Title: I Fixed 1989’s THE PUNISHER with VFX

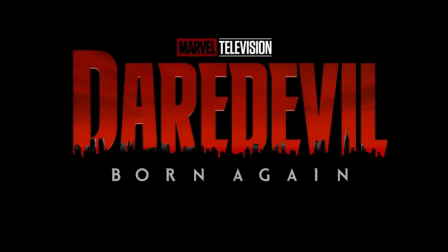[0:04]
So Daredevil Born Again is coming out soon, and our boy John Berthel is back as the Punisher.
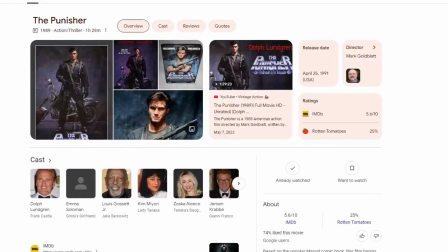[0:08]
But did you know? Back in 1989, Swedish actor Dolph Lundgren was the first actor to ever play the Punisher, but throughout the entire film there was a major problem.
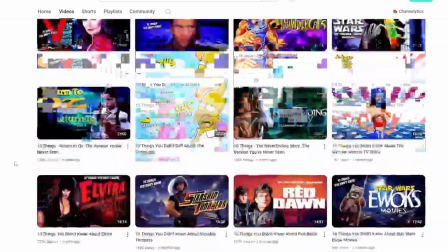[0:16]
He doesn't wear the Punisher skull. A YouTuber by the name of Minty Comedic Arts actually explains as to why this happened.
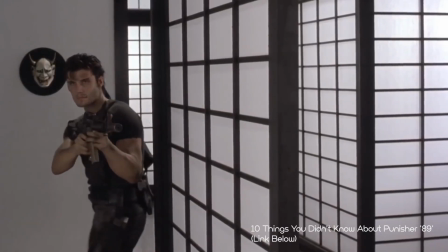[0:22]
However, it seems that the reason that the skull logo wasn't used in the movie was because director Mark Goldblatt wanted to do something different with the character.
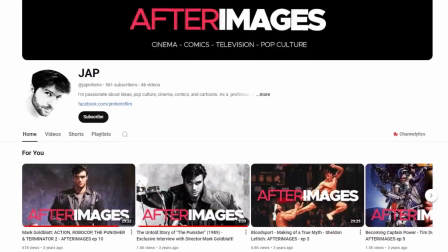[0:30]
Later on, director Mark Goldblatt was interviewed by a channel called Jap, and he actually talks more about this.
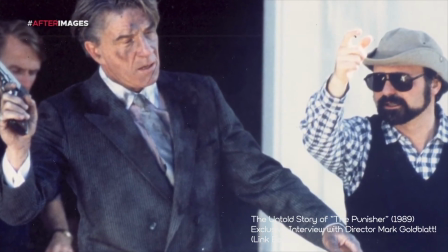[0:35] I mean, in all honesty, I wish we had retained the skull on the t-shirt.
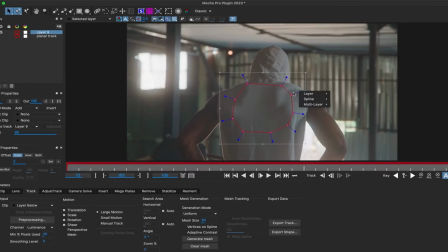[0:41] That turned a lot of people off that we didn't have that.
There's a really handy After Effects tool called Mocha Pro where you're able to track things even as they warp into form, kinda like clothing.
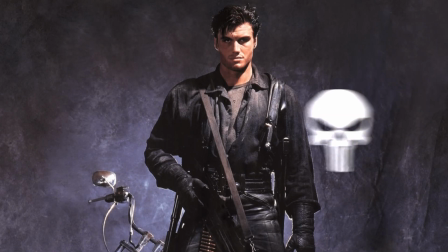[0:50]
What if we could use this to put the skull logo back into the Punisher movie where it rightfully belongs?
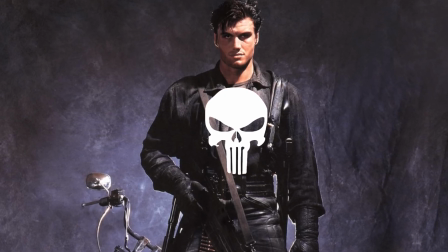[0:55]
And that's exactly what we're going to be doing in this video today. Alright, let's do this. Also, please hit that like and subscribe button for more videos like this.
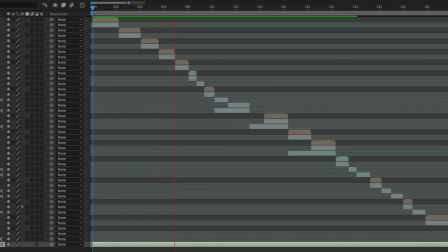[1:01]
Thanks everyone, I appreciate it. Okay, so I'm scrolling through the entire movie to find shots good enough that I can work with, but I'm facing a lot of problems.
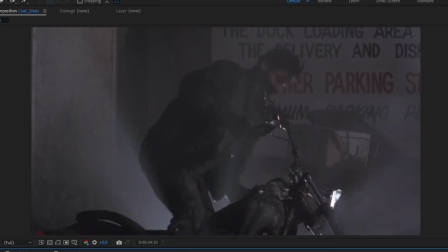[1:09]
For 80% of the whole thing, he's wearing this large overcoat that's literally covering his entire shirt. In the other 20%, I don't really have that much of an issue, but in half of that,
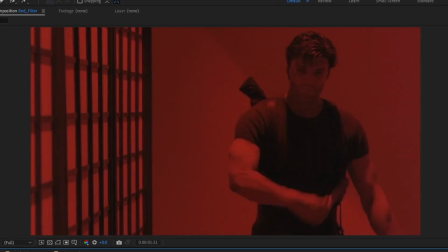[1:17]
the whole thing gets covered with this super dark red filter, and a lot of that tracking information gets lost due to how dark and noisy it becomes.
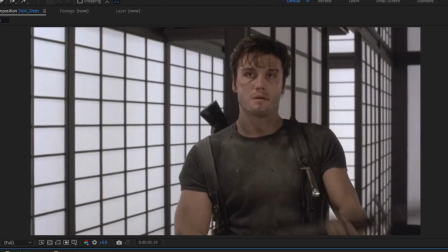[1:22]
So really, I'm only able to work with just 10% of the film, because it's the only parts I can realistically work with.
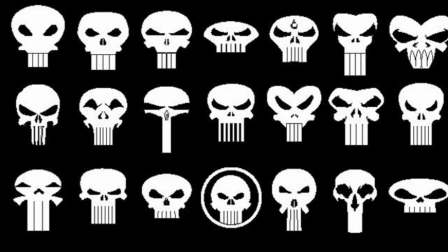[1:28]
Now the big question is, which Punisher skull am I going to use? There's been a variety of different designs to choose from over the years, either in the movies, the TV shows, and the comics, but this movie came out during the late 80s, and I want to stay true to that timeline.
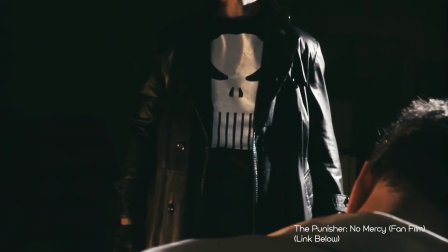[1:39]
I don't think anyone's ever really put that to film before, except for maybe that No Mercy short film from a while back.
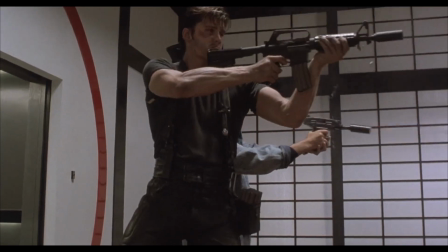[1:44]
So yeah, I'm going to be using that one instead. So here's one of the original shots I'm working on. I'm using the Mocha Pro plugin and use the mesh tool to make a surface track just on the upper torso.
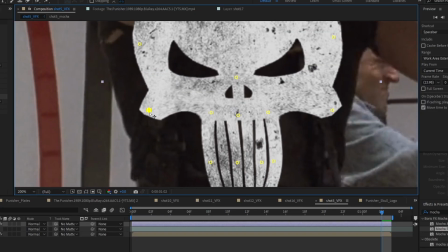[1:53]
When that's done, I stabilize that track with a high quality warping. After that, I brought in the skull logo and used the puppet tool to adjust the layer on just one frame of the footage where it looks proportionally right.
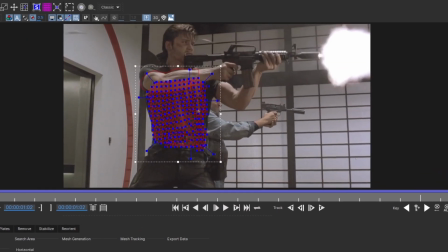[2:01]
I went ahead and copied that same tracking data and pasted it on the skull layer and then set it to the same settings I put into the actual track.
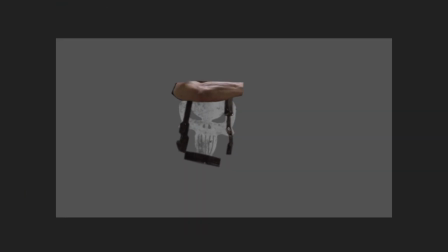[2:08]
Now that one single image alone is mapped onto the entire shirt. Then I made a mask around the shoulder holsters and his arm to cover up the skull from clipping through.
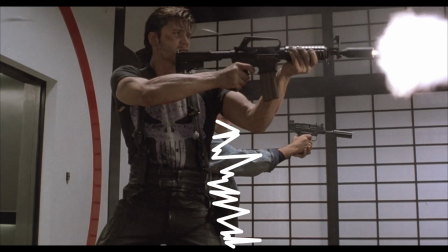[2:15]
I also want to get rid of this guy from behind him. The idea here is that I want the Punisher to be the main focus, no one else should be.
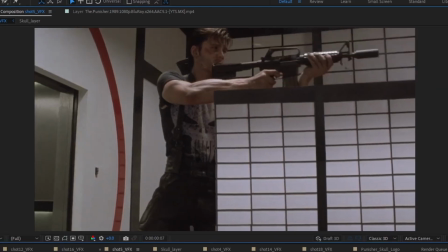[2:21]
I took pieces of the background where these guys aren't totally covering everything and created a matte painting out of all of that to cover up the guy from behind him.
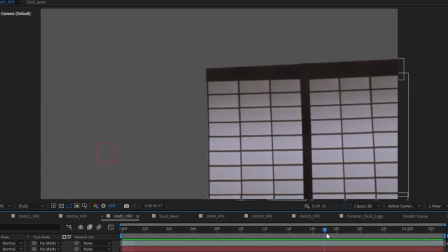[2:28]
I also had to make a 2D track and applied that to my matte layer so that it moves correctly along with the motion of the shot.
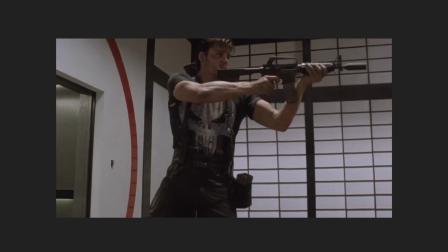[2:33]
After that, I made another mask around parts of the Punisher that got clipped through behind all the work I just did.
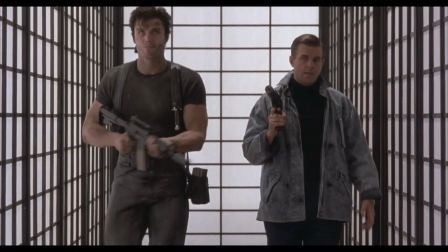[2:38]
I also ended up taking this guy out of other shots, some just tedious workflows and some just more complicated than others.
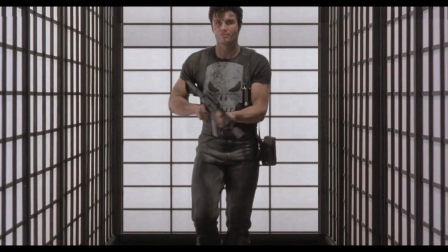[2:43]
All I'm really doing is taking information from the background that's either around or behind them and using that to cover up this guy.
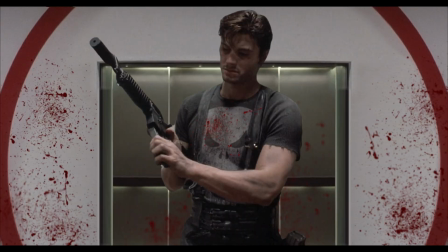[2:49]
It's also a good thing that most of these shots are either just still shots or just simple dolly shots, because then I can easily just make a 2D track and use that to match the motion of the scenes,
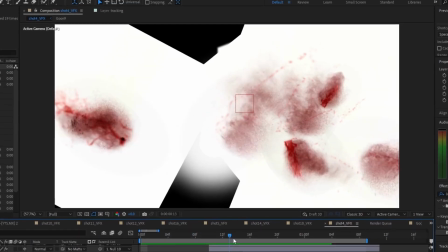[2:58]
making the VFX stick in place. For some of the blood effects, I got some videos of blood splatters and mists online, then one by one added those effects onto some of these bad guys.
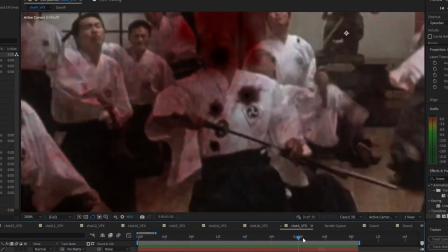[3:05]
One thing about this is, depending on how strong each of their reaction time is, that can only be how strong the blood can visually look,
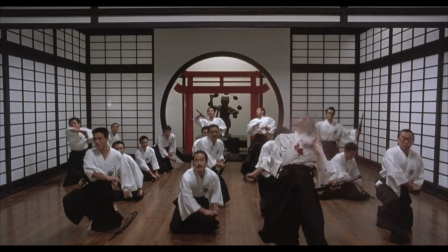[3:11]
and I had to time them just right with the correct amount of scale or else it would have just looked weird. And now let's go ahead and take a look at it, and it looks a heck of a lot more brutal.
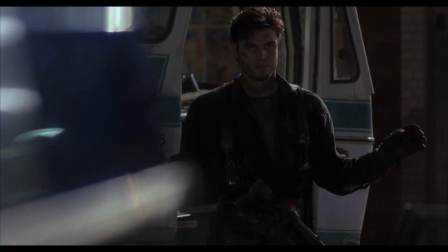[3:19]
Alright, so now I'm working on this other shot. The idea here is that I want to open up this coat as much as possible so we can see a little bit of the skull logo underneath.
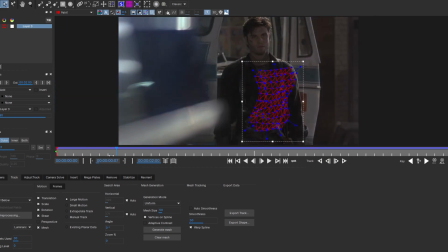[3:27]
I went ahead and started doing a mesh track, but this time it wasn't as cut and dry as the last one was, because that police light is really blinding this shot in some frames.
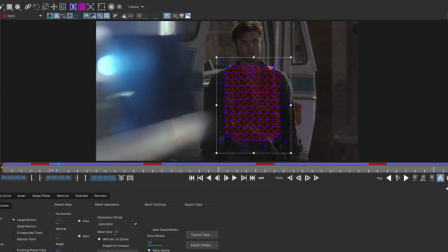[3:34]
So I kinda had to do this a different way. Instead, what I did was I just skipped any of those frames that were bad so at least I could get a decent track out of it.
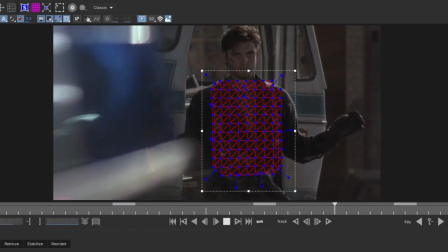[3:41]
Sure, some of the information is lost, but I could still make some of those corrections later. Then I used this thing called the mesh warp tool to open up the coat a bit more.
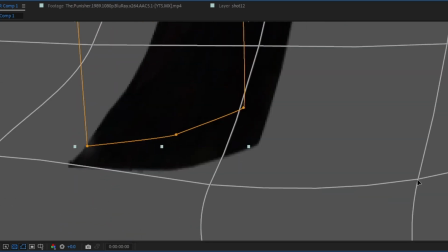[3:48]
I also want to be careful with how far I stretch the collar for each side.
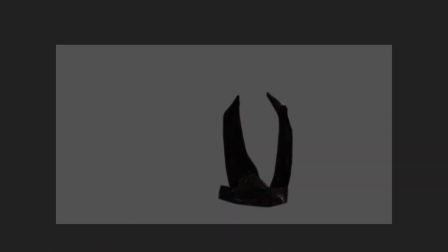[3:51]
I don't want to have any overstepping issues, so I'm mostly just focusing on everything underneath to avoid from having more problems than the one I'm having now.
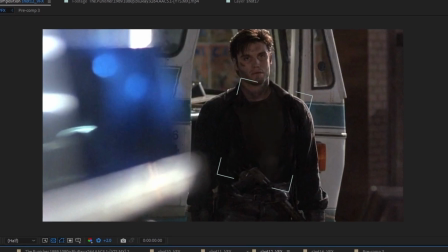[3:58]
After that, I was able to grab all the information from his shirt and expanded that going down. Then I was able to finally smack that skull logo on the shirt.
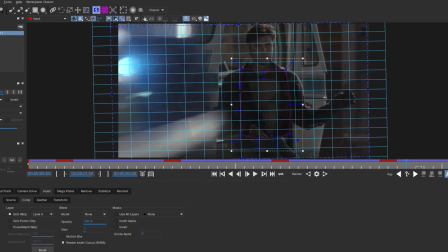[4:04]
I went back into my tracking data and turned all that work I just did into a source layer so that I could see what the effects would look like before I apply that same track onto my VFX later.